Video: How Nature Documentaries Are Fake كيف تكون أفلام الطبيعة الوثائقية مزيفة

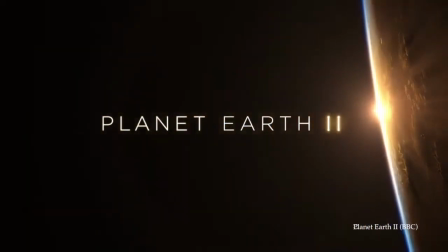0s
A little while back I was watching a nature documentary and I couldn't help but notice that most of the sound effects seemed to be fake, like they were added later.
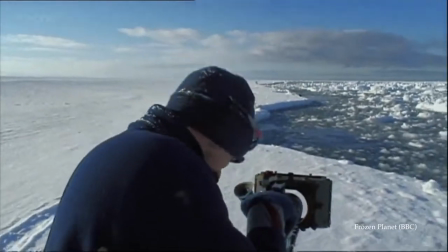11s
How do we know? Well it's really difficult to record sound when you are far away from something.
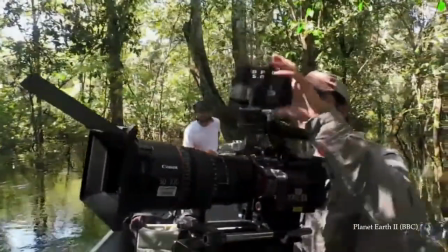16s
The cameras can zoom in, but the microphones can't. So take this example filmed a good distance away and also from a helicopter.
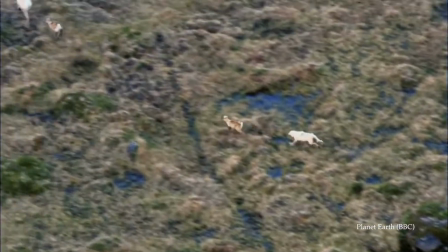25s
And yet in the show we can hear the light footsteps through the grass. Now, this is probably what it really sounded like.
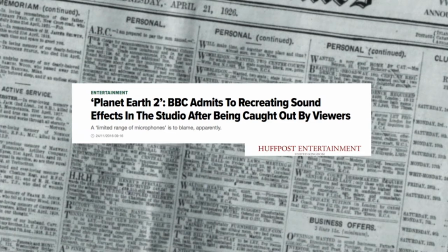33s
And so it's hardly surprising when we see articles confirming that lots of the sounds in nature documentaries are actually recorded in a studio.
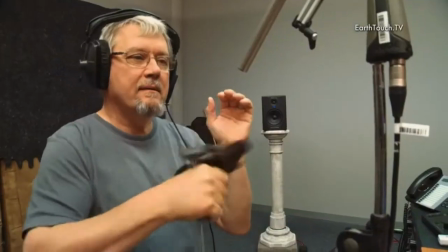42s
Apparently it's common practice, even as far as the classic foley tricks like swishing bamboo.
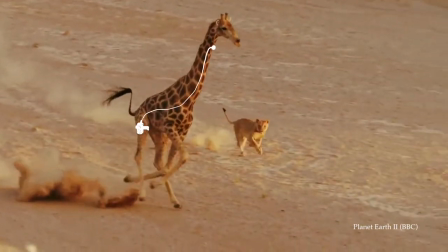47s
Now, I personally have no problem with this. You can hardly expect them to put a mic on a giraffe or stand really close to polar bears.
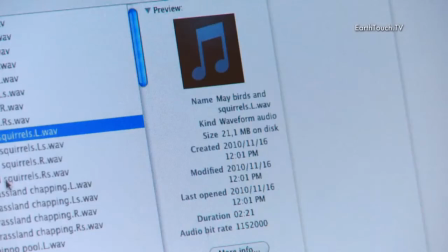54s
And sound is crucial for a rich and immersive audience experience. experience, so they just use artistic license with the audio.
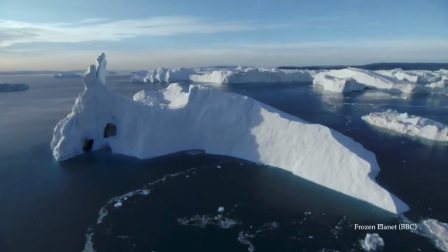63s
But even so, this has made me look a bit closer at these nature shows, and it turns out that fake sound effects are only the tip of the iceberg.
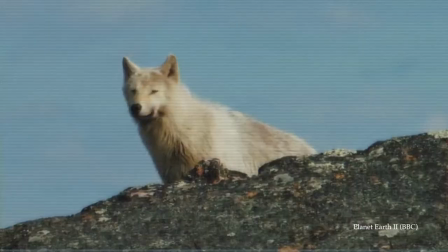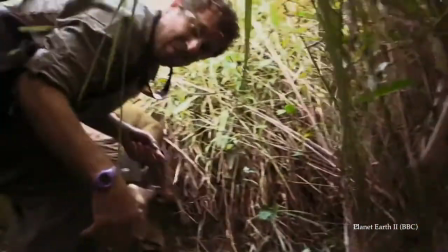77s
Let's look at this from the perspective of a filmmaker. Imagine that we've been tasked with filming a kangaroo fight.
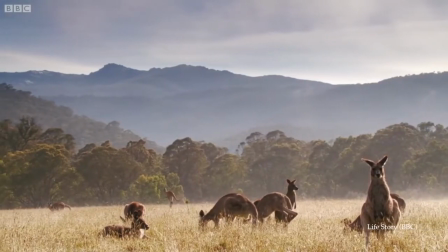82s
We're out there for a few weeks, so we're going to spend plenty of time waiting for that golden moment.
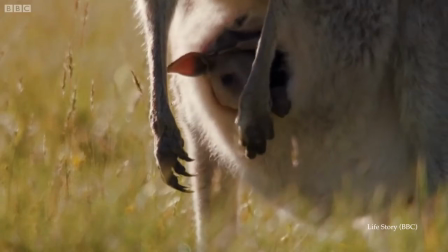86s
In the meantime, we might record this shot of a joey going into its mother's pouch, most likely because it wanted some milk.
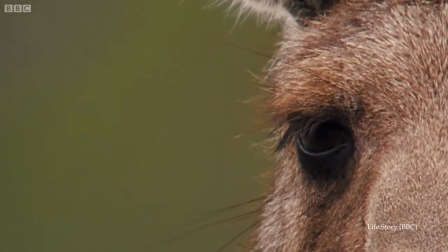92s
And then since we're waiting, might as well get some close-ups, very nice. And when the fight finally breaks out, we film that too.
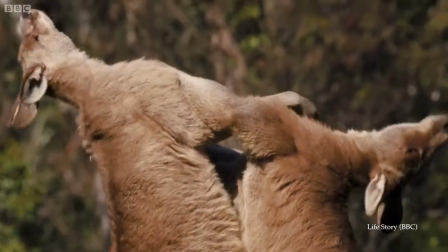99s
Now watch what happens in editing. This is how it looked in the final show.
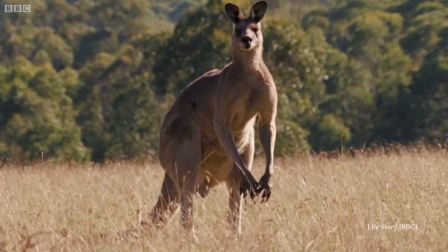104s
We see one fighter, we're told he's the alpha, and that this guy is challenging him. That's when the editor shows us the close-ups, and now they have a deeper meaning.
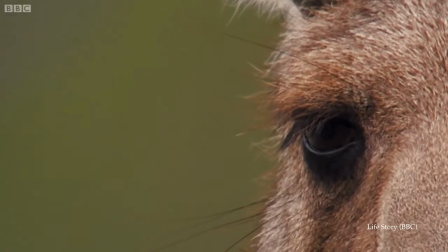112s
It's almost like the two Roos are weighing each other up in a classic Western stare down After the glaring we see
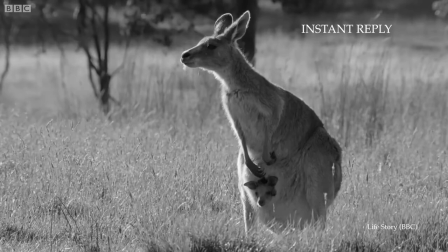119s
the shot of the Joey and this time it's as if this kid knows what's about to happen and is actually hiding in the pouch
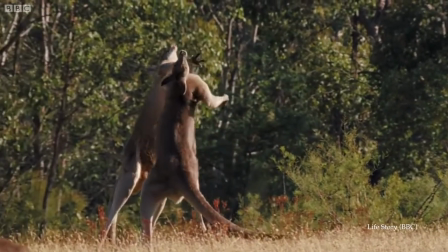127s
Only then does the fight begin The point is these editors have hours of footage for a scene like this filmed over many days Usually weeks
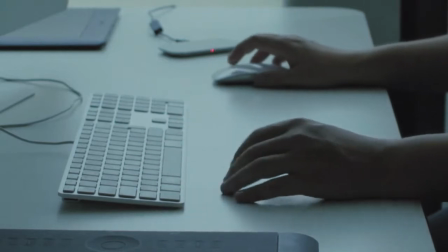135s
and then they just choose a few moments that provide the maximum emotional impact This shot might have been filmed a week earlier than the fight,
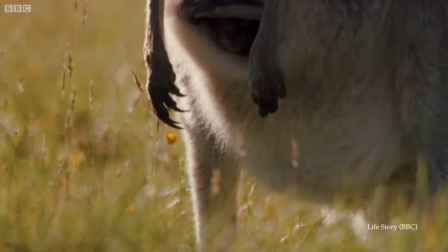143s
but the editor sees it as an opportunity to humanise the animals, much like Pixar films have been doing for years.
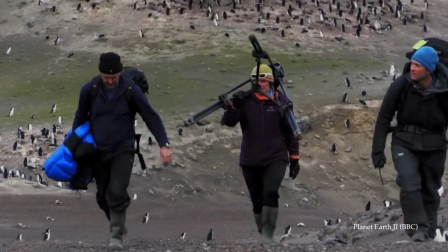150s
So they are manipulating the footage, but I'm not complaining. If these shows were just a string of facts about animals, most of us wouldn't watch.
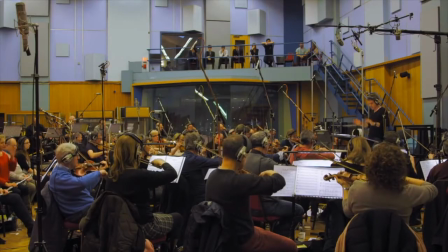158s
That's why they carve out stories in editing, why they use intense music and why they recreate the sound effects,
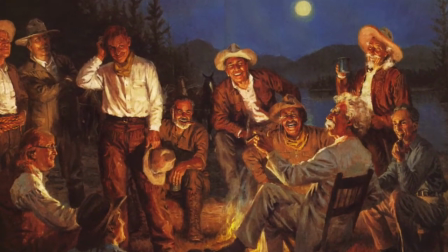165s
because storytelling is what engages us, not facts and figures. And so what some people could see as fakery becomes something we can actually learn from.
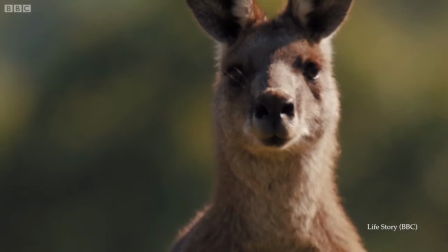173s
For example, one of the classic challenges in filmmaking is getting the audience to care about the characters.
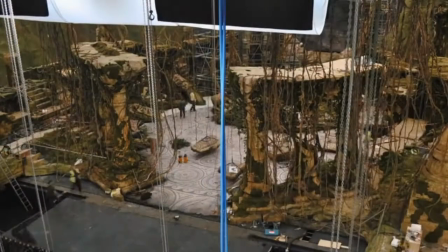179s
And while regular filmmakers can control everything that happens in front of the camera, wildlife filmmakers have to do their work without interfering with nature.
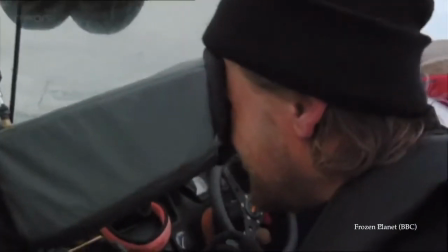187s
So how do they get us to empathise with these characters that can't even speak? Let's take a look at this sequence.
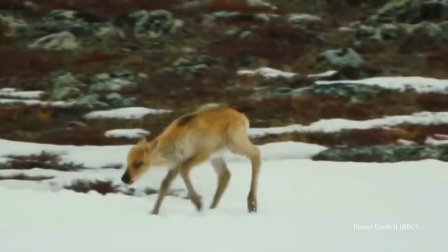192s
We meet this family of caribou reindeer, and the filmmakers give us some time to get to know them a bit. We see the calves struggle to find their footing, which is undeniably endearing.
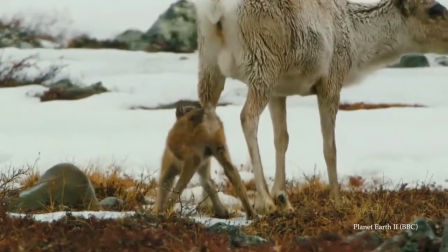202s
Cute little fluffy animals are very easy to care about. That's why we see them so often in these shows.
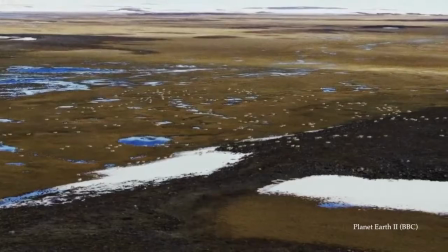208s
Once they've joined with the rest of the herd, the lavish orchestral theme music suddenly stops,
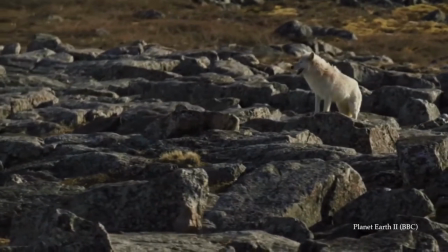213s
and it's replaced by a low droning note that puts us on edge. It says danger is ahead.
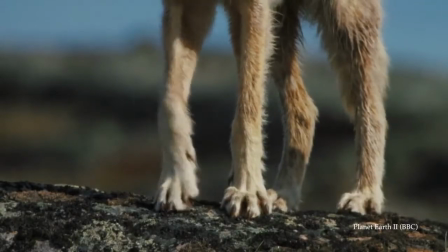219s
So this Arctic wolf is probably the villain of this scene.
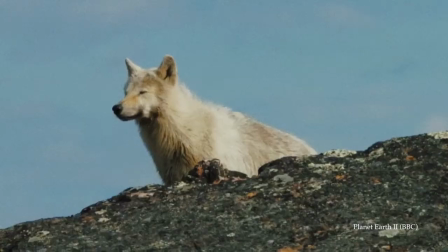223s
Now it might be looking for food for its cute pups back at the den, and this is its only chance of survival, but if so, the filmmakers don't show us that.
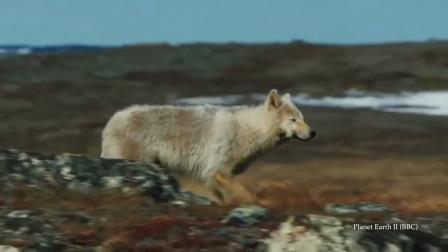231s
They keep it much more anonymous, much like how villains often have their face covered, especially in Star Wars.
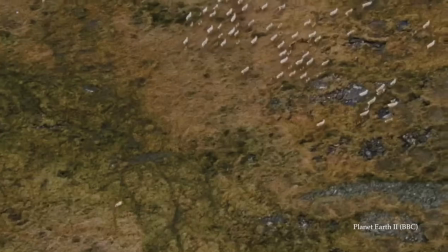238s
Now, one way to raise the stakes in a story is to show how ruthless the villain is, and here we see the wolf chasing the herd, trying to weed out the weak and vulnerable.